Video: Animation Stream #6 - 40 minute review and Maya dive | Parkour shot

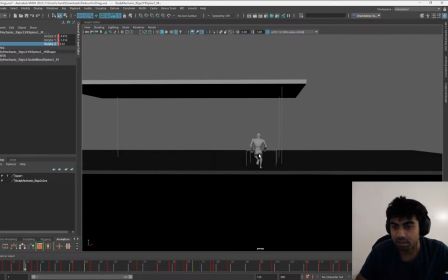So he's going in a path like this, and he's trying to face the wall straight forward.
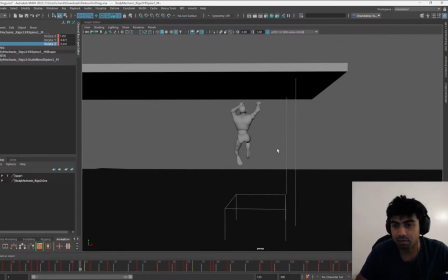But the jump, the hands and everything feel like he's going to hold here, but then he goes to the left.
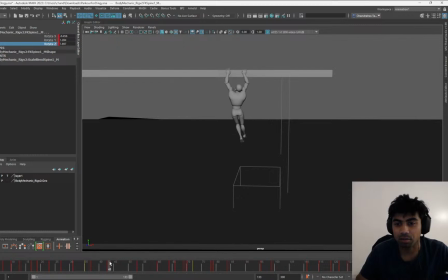And all the mechanics over here are good.
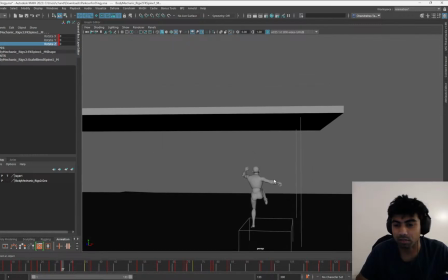I would just try to work on the direction of where he's looking and where he's jumping based on the overall motion trail.
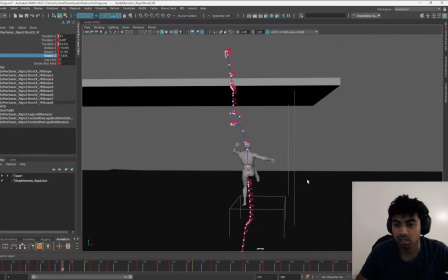So if you see, there's an overall motion trail going left. So I would just have like the head direction, make sure that it's pointing in the right direction,
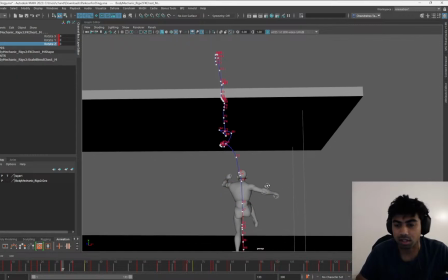and also the chest kind of favoring that angle, so that he stays true to the path. Over here as well.
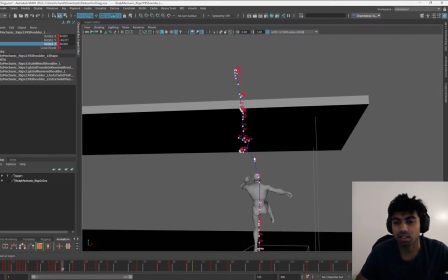Staying true to the path, so that it arcs well, and at the same time he's also looking there.
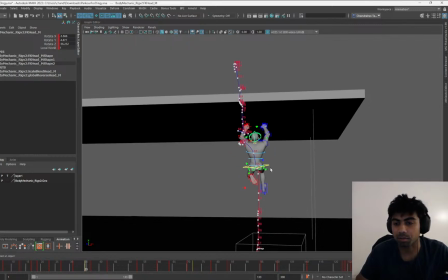Just connecting all parts of the body so that everything works together.
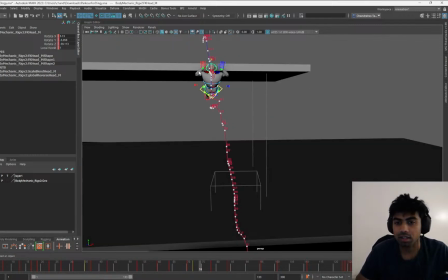So that's one more thing, and like look at the hand thing that I was going to talk about.
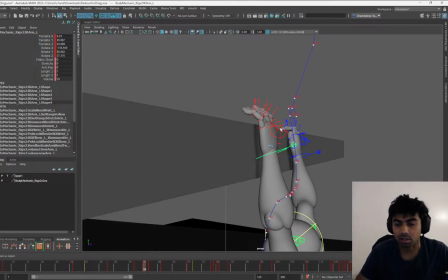Yeah, so it just comes up, holds there, and it's too many frames, I guess. Yeah, that's about 7 frames. I think you can do it in 5 frames.
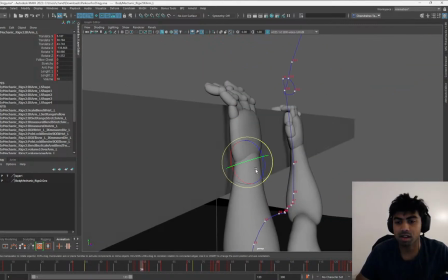So I would probably have something like this, where there's a slight delay with the pinky finger,
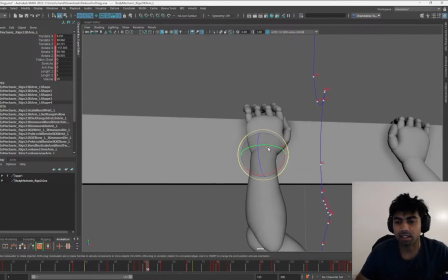and there's a slight angle to that. So there's a slight offset that you're kind of trying to give, and according to that you would also
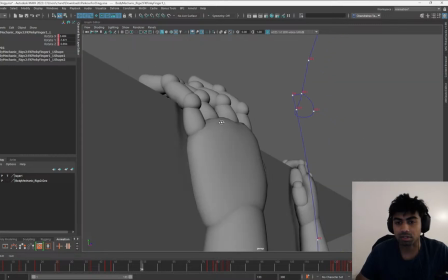animate the fingers so that they are the ones who are leaving the contact last.
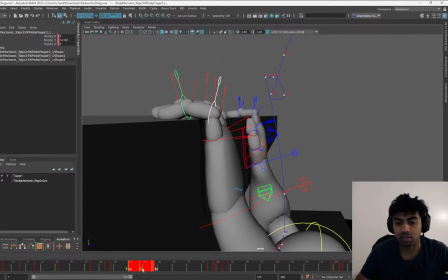So for this you could just give an offset where I delayed them. No, I actually leaded them, so I delayed them here so that the pinky finger comes last.
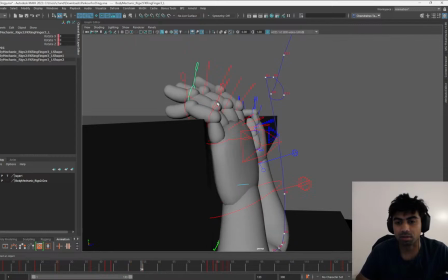I would also delay these two.
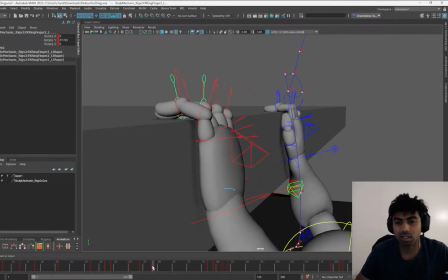Yeah, you get that nice offset over there. The pinky finger is also coming to the end.
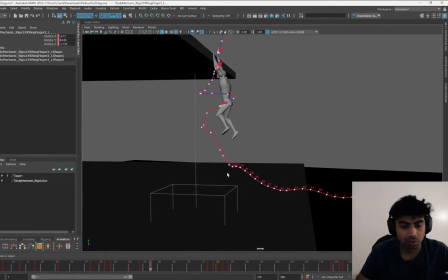And the other thing was the COG, the biggest thing.
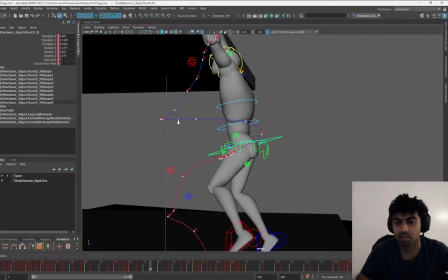Yeah, let's do that. So once you have the editable motion trail, I don't know how you are tracking arcs, but you can just select the control and visualize editable motion trail.
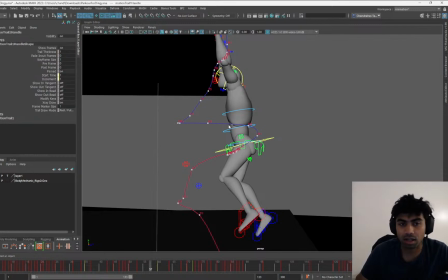But additionally, you can switch on the spacing as well.
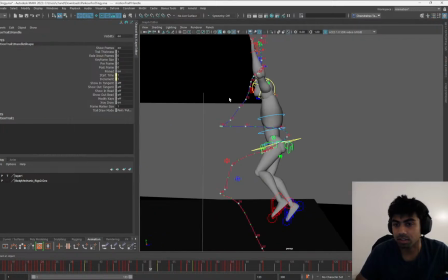by going to show frame crosses, and you can see the spacing of what happens on every frame.
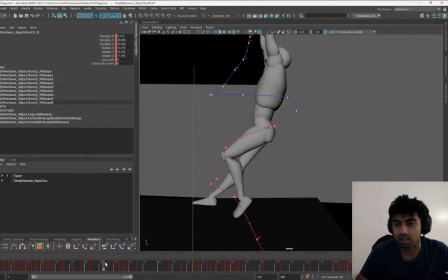So if I were to look at the spacing over here,
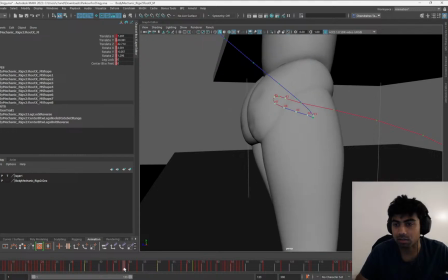just this area, I believe you do have a lot of frames there. Yeah, the hold over here.
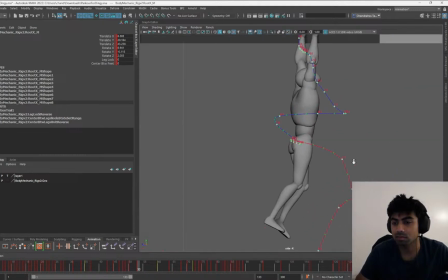So the spacing, the pendulum goes back.
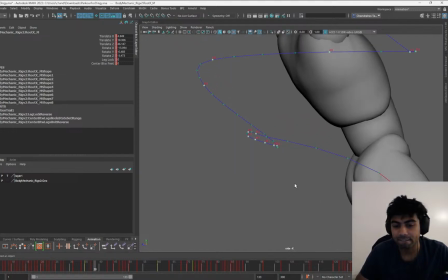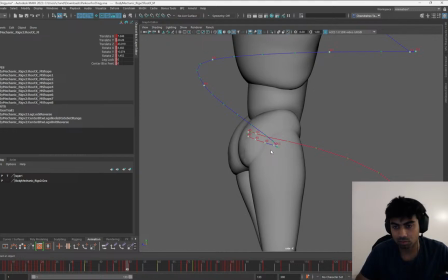And holds at the corner. And there is definitely the high spacing that's required.
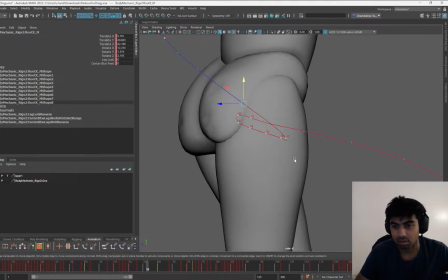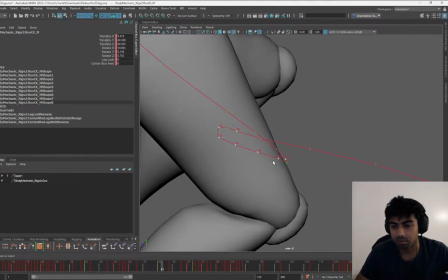And it just holds there for a bit, is what I feel.
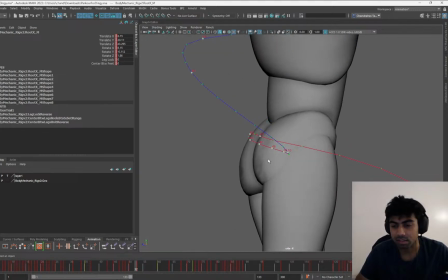And it doesn't really come back to the center. So what you can do is, yeah, there's just too many frames here.
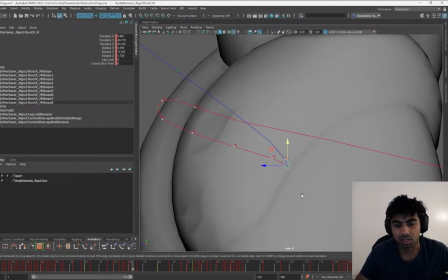Oh, that's so weird. Why is it just there?